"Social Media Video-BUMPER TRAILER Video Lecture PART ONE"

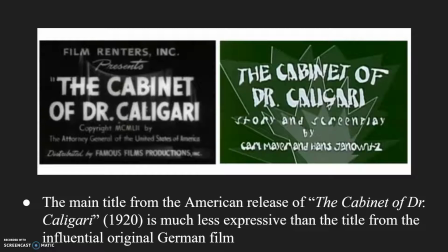So these are some old fonts. That's Cabinet Dr. Caligari. That's the old school. It's re-upped in a more sort of modernist perspective.
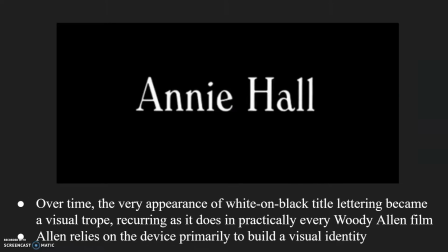And you can see there's two different types there as well. That's kind of cool. Annie Hall is a classic sort of um, um, an example of just sort of minimalist design that sort of permeates into the 60s and the 70s.
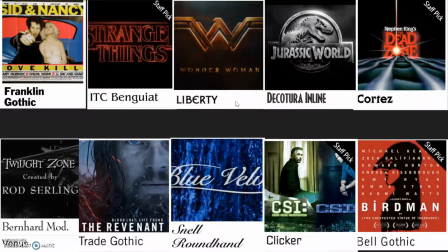These are some font designs for context of what has been out there for the last while. Take a look and recognize it. So it is good to get in there and start to recognize what fonts to use, because your font does say a lot about your character, your show, right?
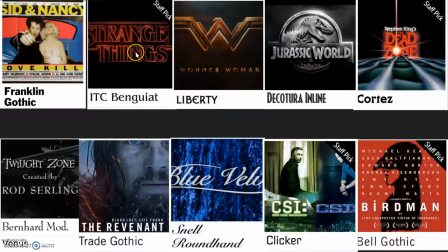I mean, it can show power and strength. It can show strangeness or oddness. can show weirdness. It It can be sort of very bold and kind of pop culture-y, and so on and so on.
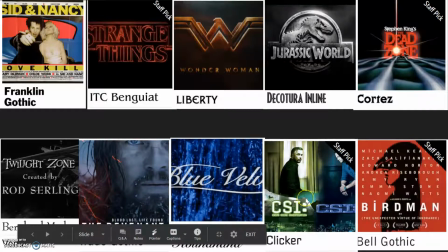Minimalist with the reverent, and then this is almost very technical CSI, as you can see, and so on.
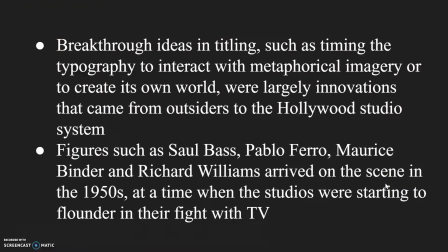Okay, and massive influences are Saul Bass and Ferreira in this.
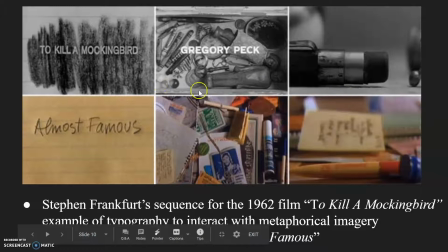Now, this is one thing that I love is as far as intertextual references here. This is credits for To Kill a Mockingbird. This was re-upped by Cameron Crowe's Almost Famous.
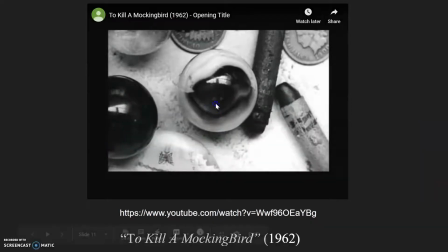I'll just show you a brief couple of seconds of this at the start.
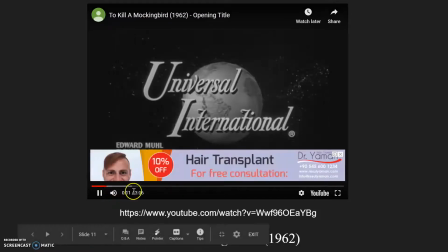And why I show students this at the start of a to talk about
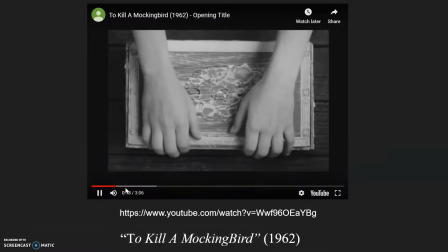opening sequences is it uses images as a way to give the
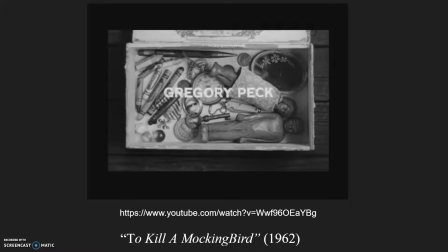audience a context of what the story is going to be about and about the context of who's also telling the story.
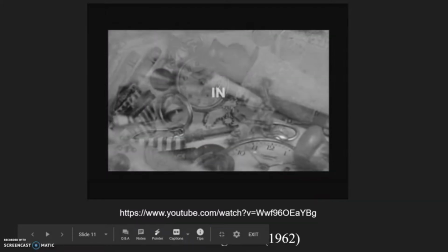Now, as it opens up here, you hear a kid humming, bum bum bum bum, and they're taking crayons out.
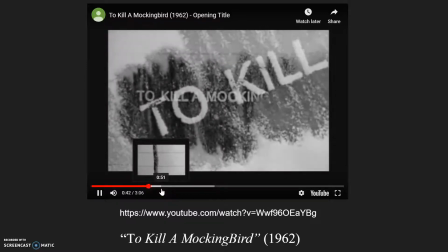Crayons sort of signify a child. They're writing out the text of the film, which is To Kill a Mockingbird, and in scribble.
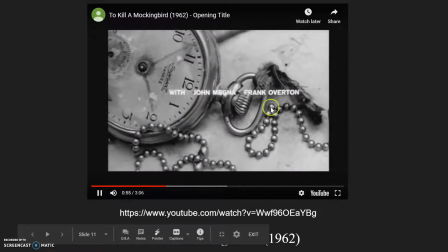Then you see all these little cool items which have some significance to the story.
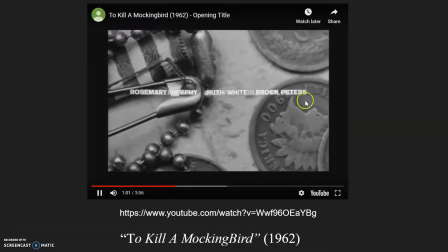A clock is owned by it's a watch, hand watch owned by the father. All these little things have play some significance as the story goes.
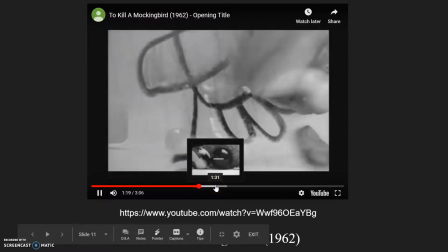So there are all these massive close-ups and a track of all these cool little objects that signify childhood,
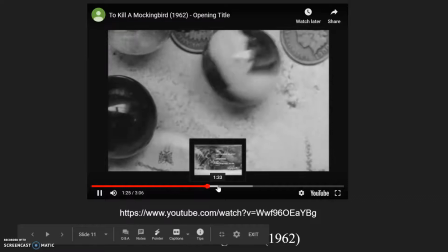signify the kids' lives and so on and so forth.
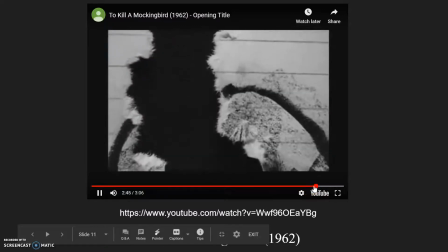And at the very end, you see him, the kid, tearing an image of a mockingbird,
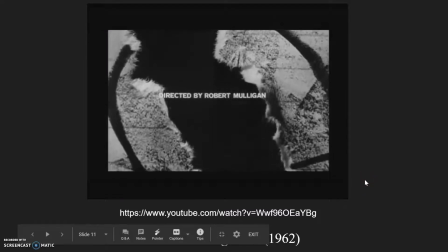and the premise of the film is to kill a mockingbird, which is a sin, and the film is about the great injustice.
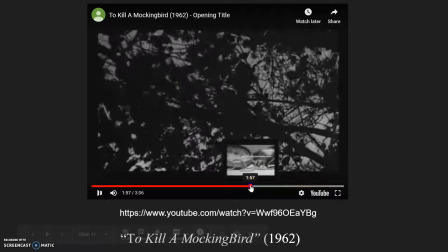Okay, so it's a really beautiful opening sequence. Have a look at it. That's the thing.
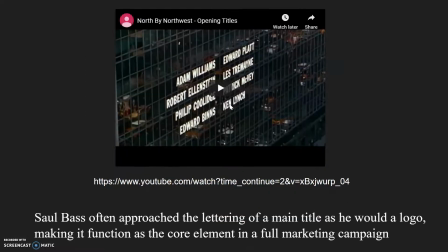Just do because it'll give you some ideas on how we use images to signify meaning.
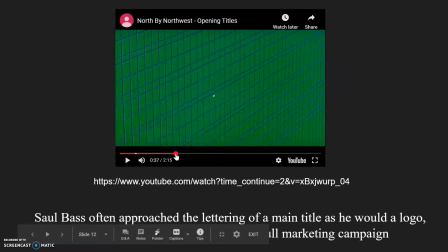This is a great example of how to use font from Saul Bass. Oh, look, it's really loud. And this was from Hitchcock's uh, North by Northwest. Very stylized. This was re-upped
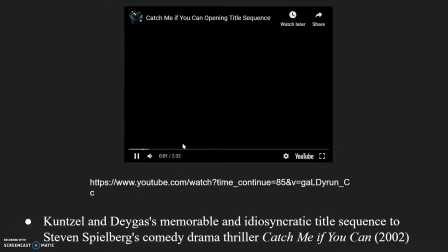by Kunitz in Kunzel in Catch Me If You Can.
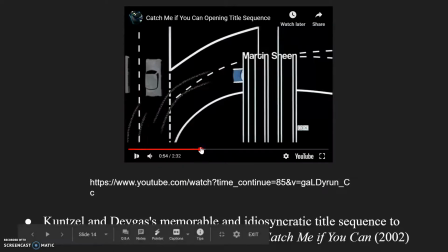So very influenced by Saul Bass,
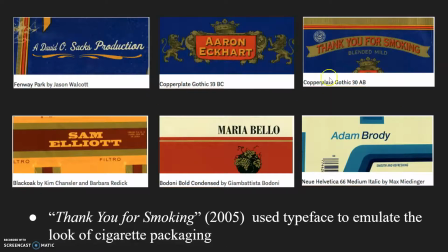just to show you how fonts have sort of played a significant history in film and where we borrow from the past and so on. This is a really lovely use of font and design, graphic design for a film credits for a film called Thank You for Not Smoking.
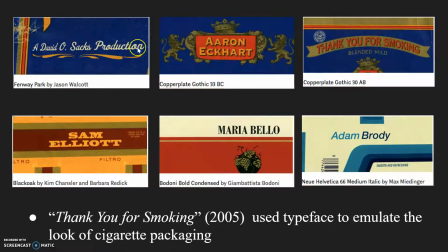And what they were doing is re-upping these old cigarette packet designs because the film is about smoking.
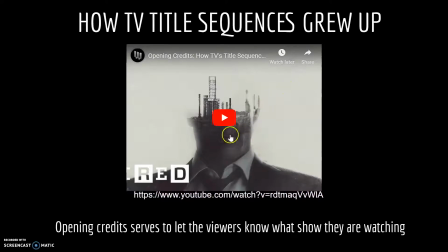Okay, now this is an important video. It's 15 minutes long, but I want you to watch it because it's important for you to understand the context of how show designs and bumpers have graduated and I guess into the present day.
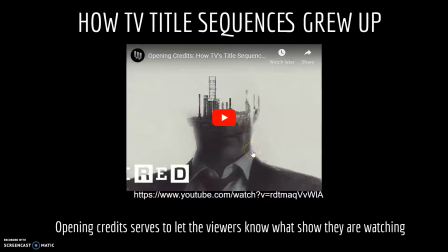And this is a really important video that will give you context and give you some definitely some ideas for your own project, and it'll explain how and what a lot of shows do
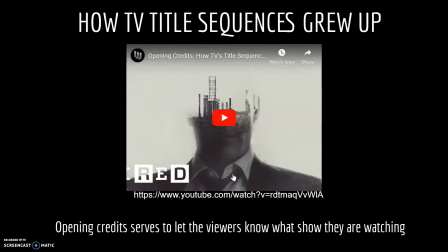today in order to kind of to give audiences a context of what the show is going to be about. Talks about stylization. It talks about the use of image to convey meaning. It's a fantastic video essay. You need to watch this video. I'm not going to play it right now.
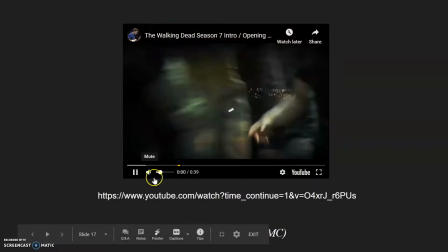This is some of the examples of shows that I show that it's short and sweet. This is from The Walking Dead.
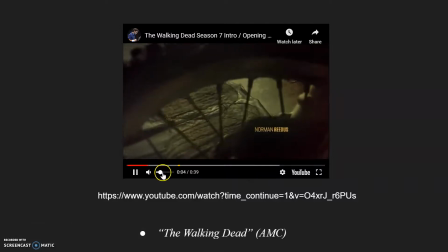Obviously, with this, the music is heightened.
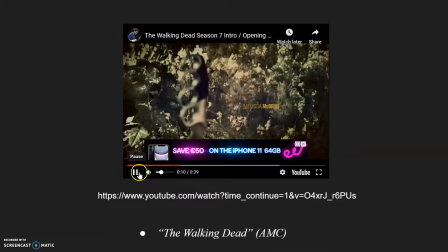But with this, similar to what you saw with even the To Kill a Mockingbird, these images have a context on what the story's about.
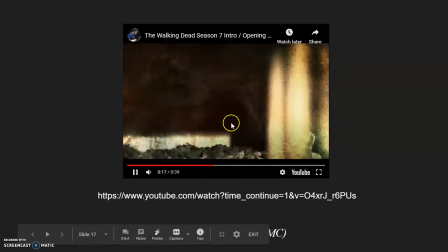There's a lot of shutter cuts, a lot of shuttery images, and a lot of
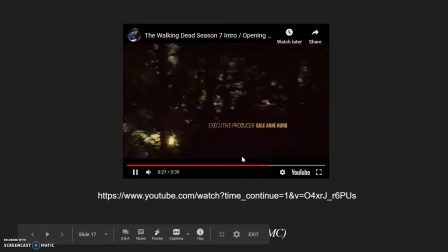layering of one image over another. And I'll show you how to do that next week when we're in class through Premiere Rush. It's very easy to stack images on top of other images and get those shutter effects and so on and so forth.
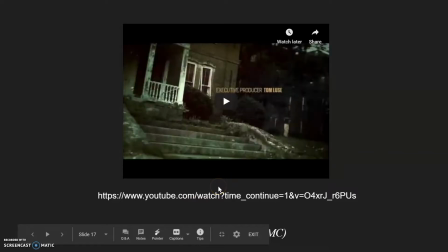But that's a cool one. Obviously, watching that little clip, you'd say, okay, I kind of have a context of what that show's going to be about.
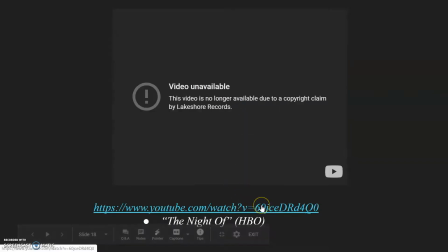It's about zombies. This is an absolutely gorgeous one. Oh crap! It's I'll change the from that.
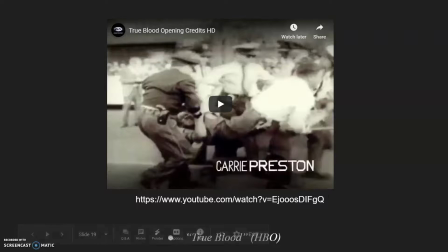It's about a show called in the night of, and again it's every sort of image
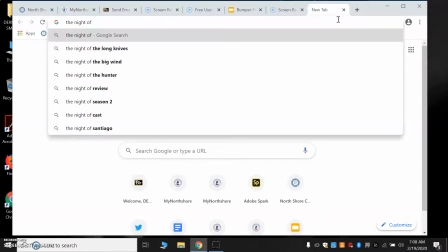has sort of a context, the night of HBO intro.
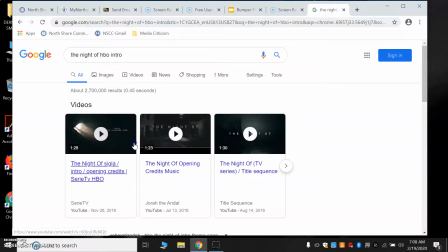Let me just show it to you really quickly. This is gorgeous.
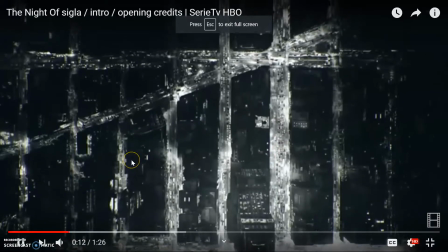And the show is a detective show, sort of about a murder. It's in a big set in a big city.
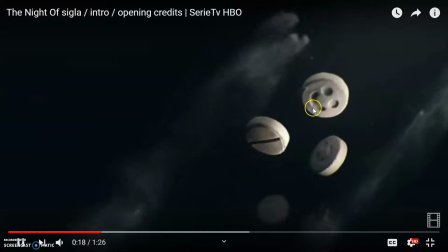A cab figures largely in it. Drugs figure in the murder, and it's a murder mystery.
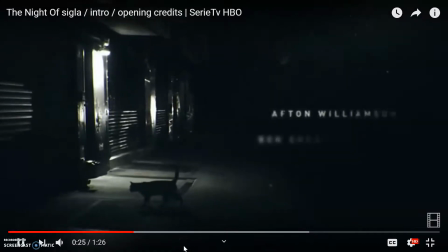And all these type of jazz. So what you're seeing is all these mysterious, layered, and lovely
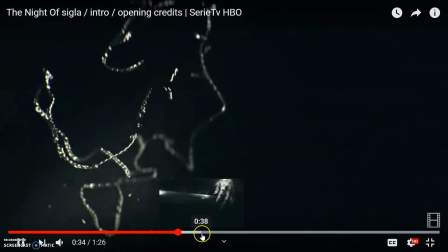composited images, should I say, Jesus. And it shows sort of examples of what the context of the show is about.
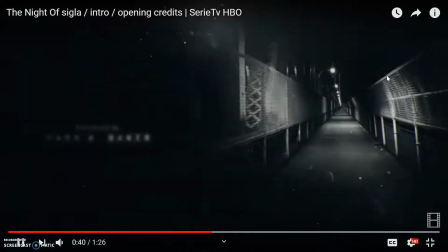There you see, oh my goodness, it's a murder, it's a hand with blood, and it's all black and white,
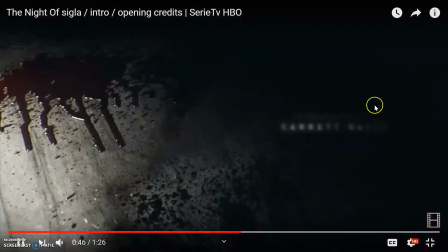very stylized, except for a discordant color scheme here, which is really cool, and then a discordant color scheme which is there,
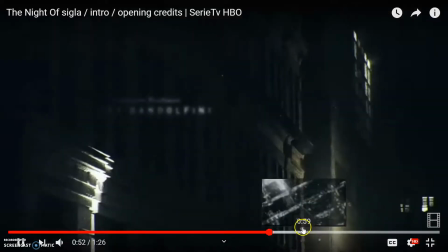which is blood. And we'll talk about stuff like that. So, you guys are smart. Have a look at these, get some influence.
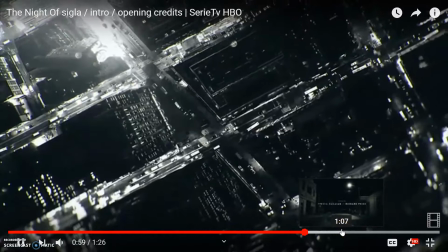That music is just so sublime as well. And it's obviously these images sort of exemplify the crowded nature of the city,
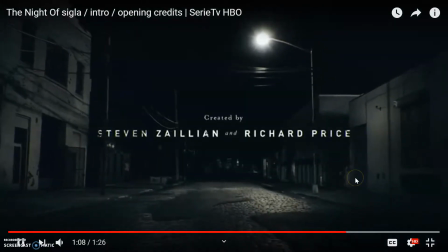the I guess you would say the sort of the imposing nature of a big city.
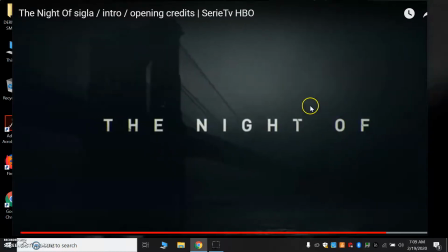So it's gorgeous and it's very in light of the tone of the show.
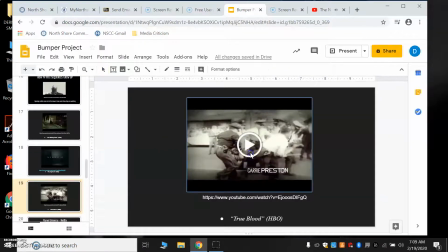Okay, this is another one that's a great example, and you talk about this in the video essay.
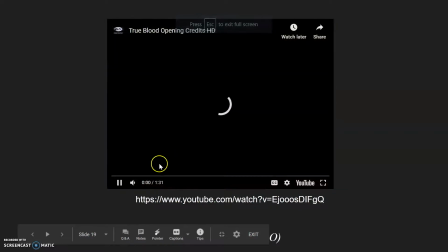This is very attitude, very like imbues a lot of attitude, a lot of iconography of the South, kind of these
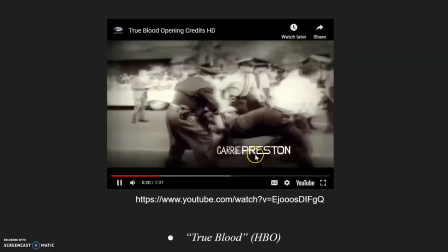flashes of church and religiosity, of civil rights. To show the True Blood is set in the South.
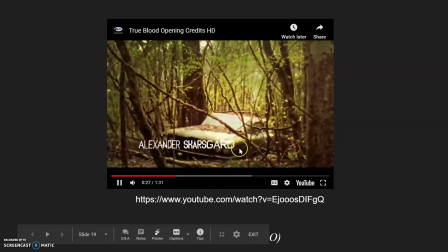The music is definitely an indication of that. Some of the landscape is, and so on and so forth.
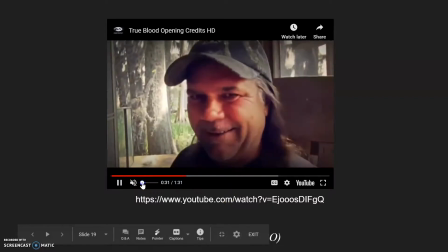It really gives you a feeling of what the show's about.
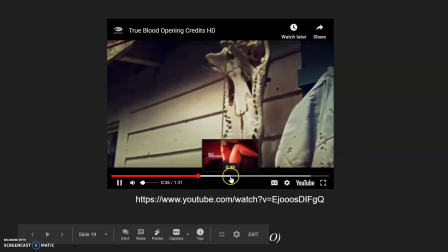You see some some Southerners there and so on, and there's obviously it's about sex and it's got a lot of attitude.
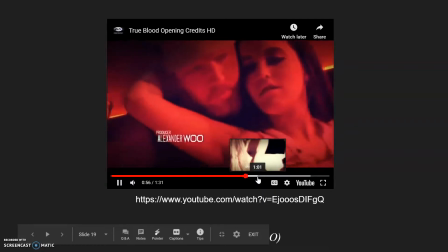So the color schemes are kind of exemplifying all of that, but very odd and weird, and a great trailer.
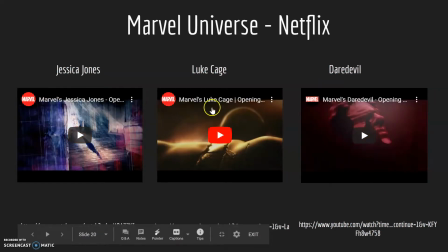Now, these three trailers I want you to examine. I've left it.